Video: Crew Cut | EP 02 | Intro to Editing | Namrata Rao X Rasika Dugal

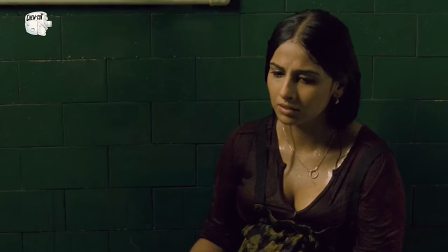One person from where she was going to find a clue has died and
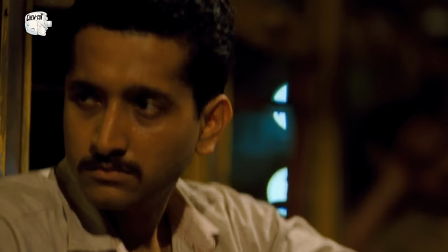the closest confidant she had also has betrayed her or so it seems at that moment.
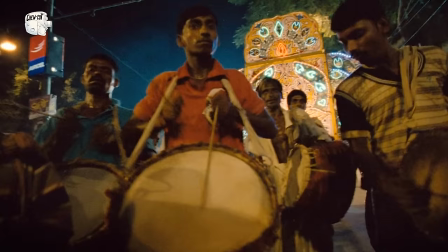And that is also the day when the goddess is being brought to be installed in homes.
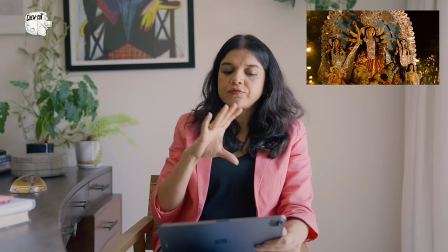So it's an interesting start of the whole period of Pujo.
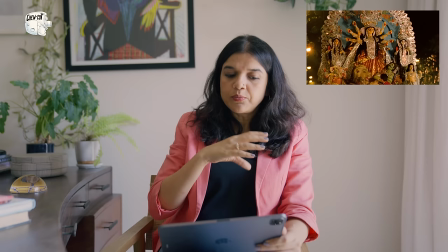So we thought that okay,
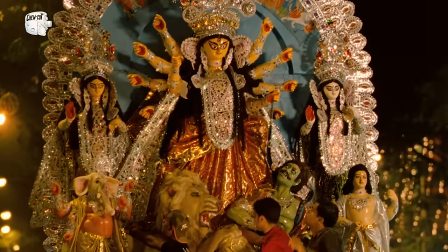how do we bring that the Pujo for her was the height of her loneliness here because now everybody's gone away.
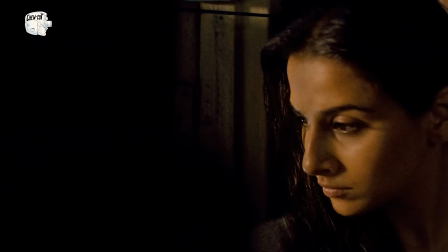So we built this whole montage from the B-roll footage. There were of course like this really,
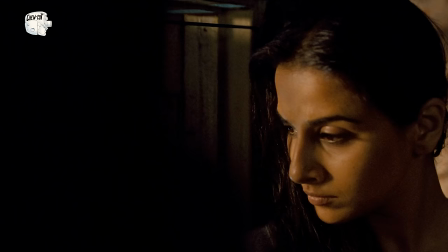it's one of my favourite shots where she goes to the window
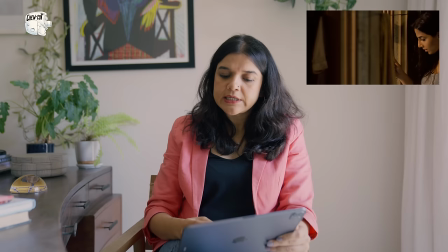and you see that she's looking at the goddess.
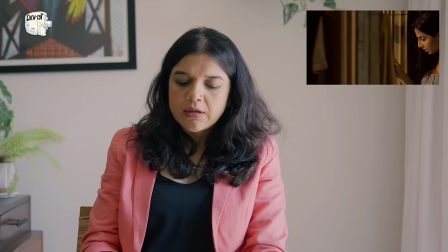And it's somewhere, you know, a metaphor for, okay, now it's like a call to action.
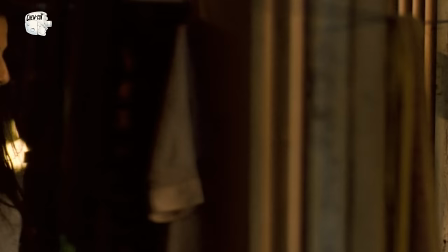But for me, the inspiration also was this one shot, which is, you know,
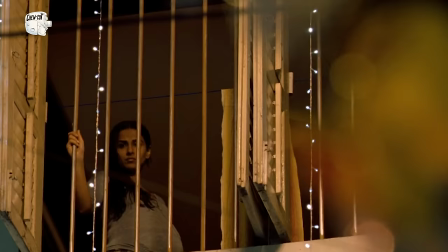this where it's a big pull focus, where you see the goddess and it changes into her standing on the window.
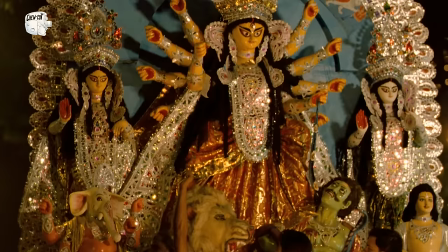And with that was the tone for which we went throughout.
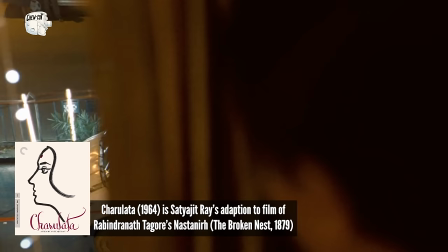And this is of course inspired by Charu Lata where she goes from one window to the other
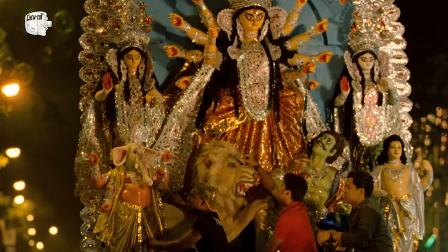and somewhere it's her moment of reckoning that okay,
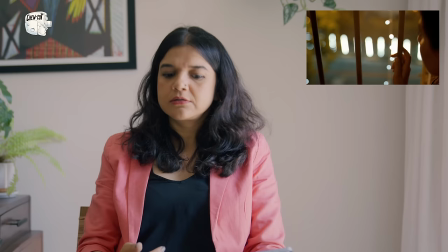now is when I have to get into action. So that is where the music changes.
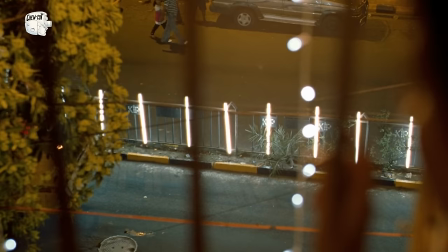So it changes right after, I mean it's building up, building up, building up.
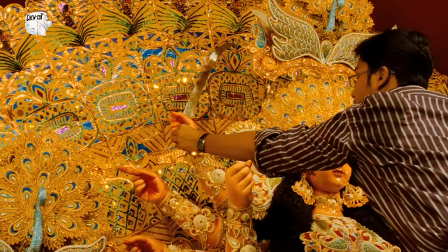And the moment there is an acceptance in her was
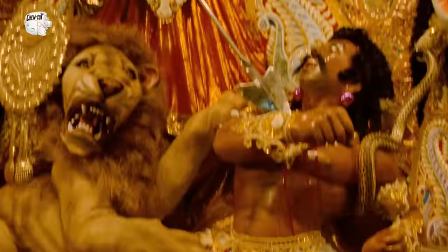when we just got into very different music here.
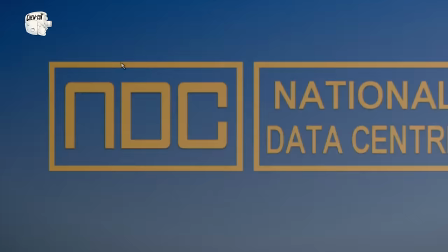So all of this was B-roll that was shot, but just that, okay,
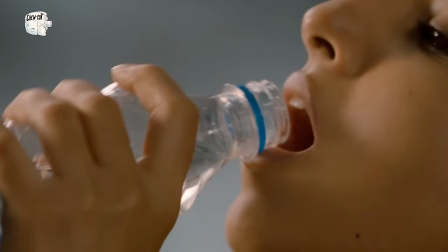it's the beginning and she has come, you know, the goddess has come and the hacking has started.
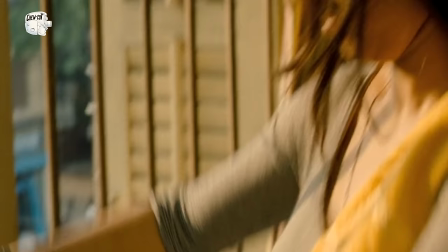And of course, there were those plot things that, you know,
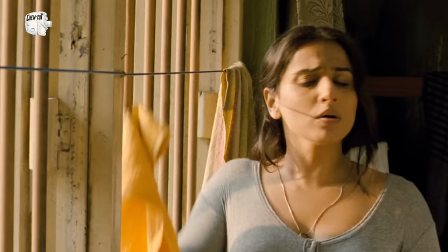she's cleaning everything and what I had the most fun with was that how to blend it to the music.
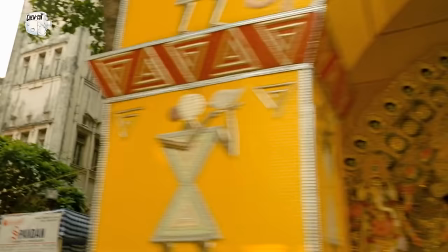Like what we were trying to do was that even though Vidya is not here,
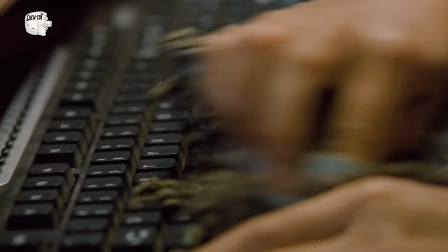but you come back to her so soon that you feel that she's part of all that is going on.
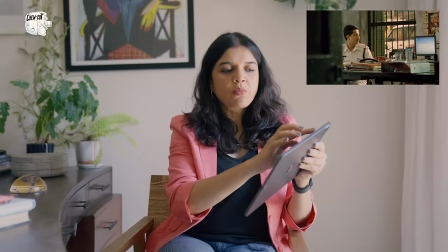You know, so that was interesting. And of course, like to keep the story of Rana and her going, which was also important that, you know,
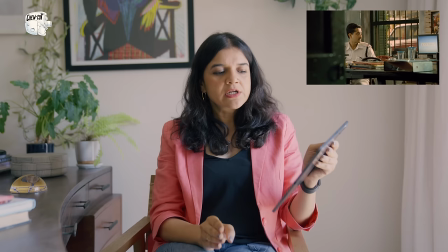she's in katti mode with him, she's not talking and he's feeling really bad about it.
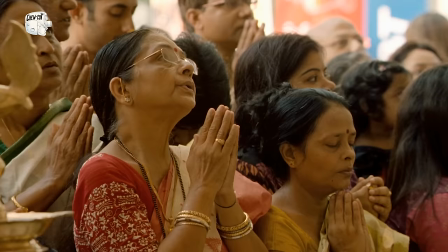And then in this whole thing, I mean, we tried to focus a lot on kids.
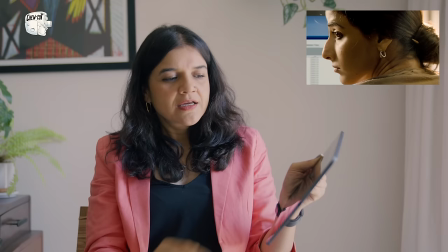And of course, just this, you know, just a visual reminder of her equipment and weapon.
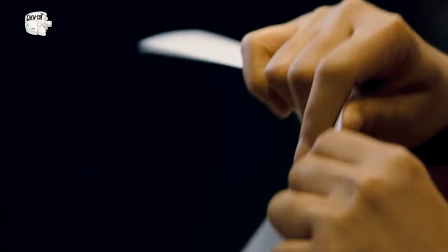So this was a shot that was, actually it happened,
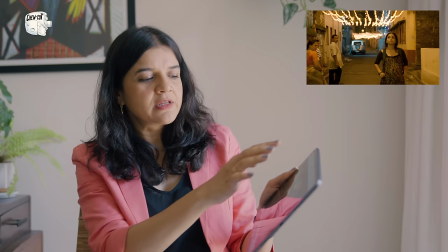I mean they were shooting and this family crossed and they were all looking at her that what is happening, they're looking at the shoot.
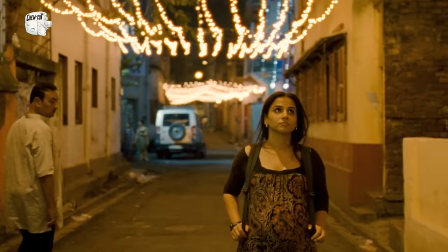But it felt like they're looking at her, this one woman walking alone.
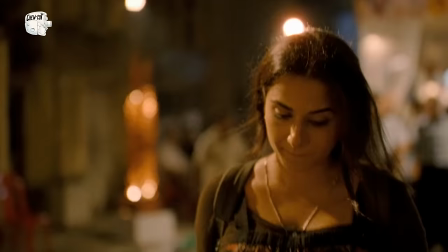And all after that we were just trying to put in a lot of kids because she has lost her kid.
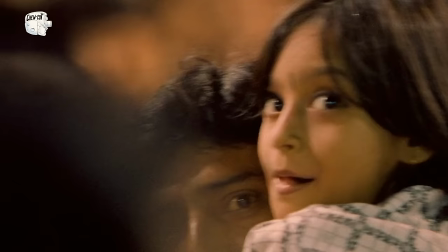So just that sense that, you know, she's seen kids and families everywhere, which is what she is missing.
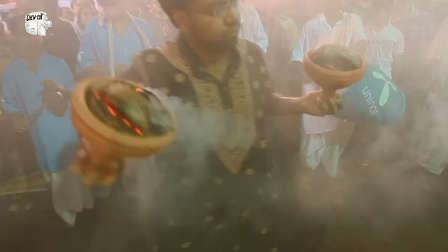So there were kids in every shot. So even though as a shot, it may not feel anything, but overall, when you see it all together,
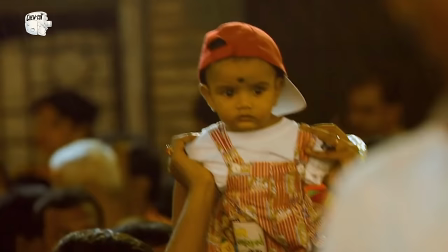it gives you that sense that, you know, she's just walking alone, whereas everybody else is in groups and with people.
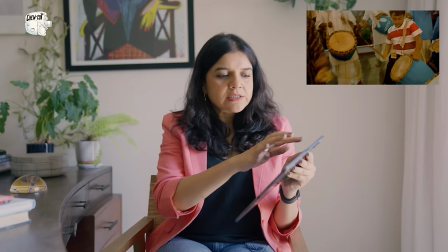There was this crash into the drum and something much more effective had to come after that.
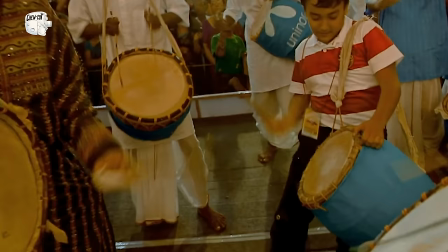So then you just,
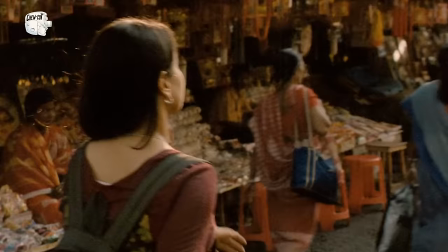so this shot really brought the pace down and helped us finish the montage, you know.
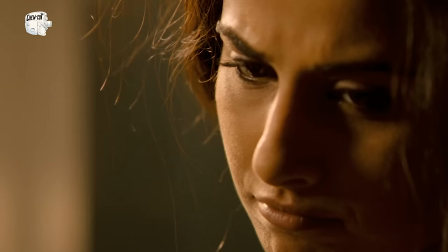And her lonely journey continues. So it was great fun to cut it.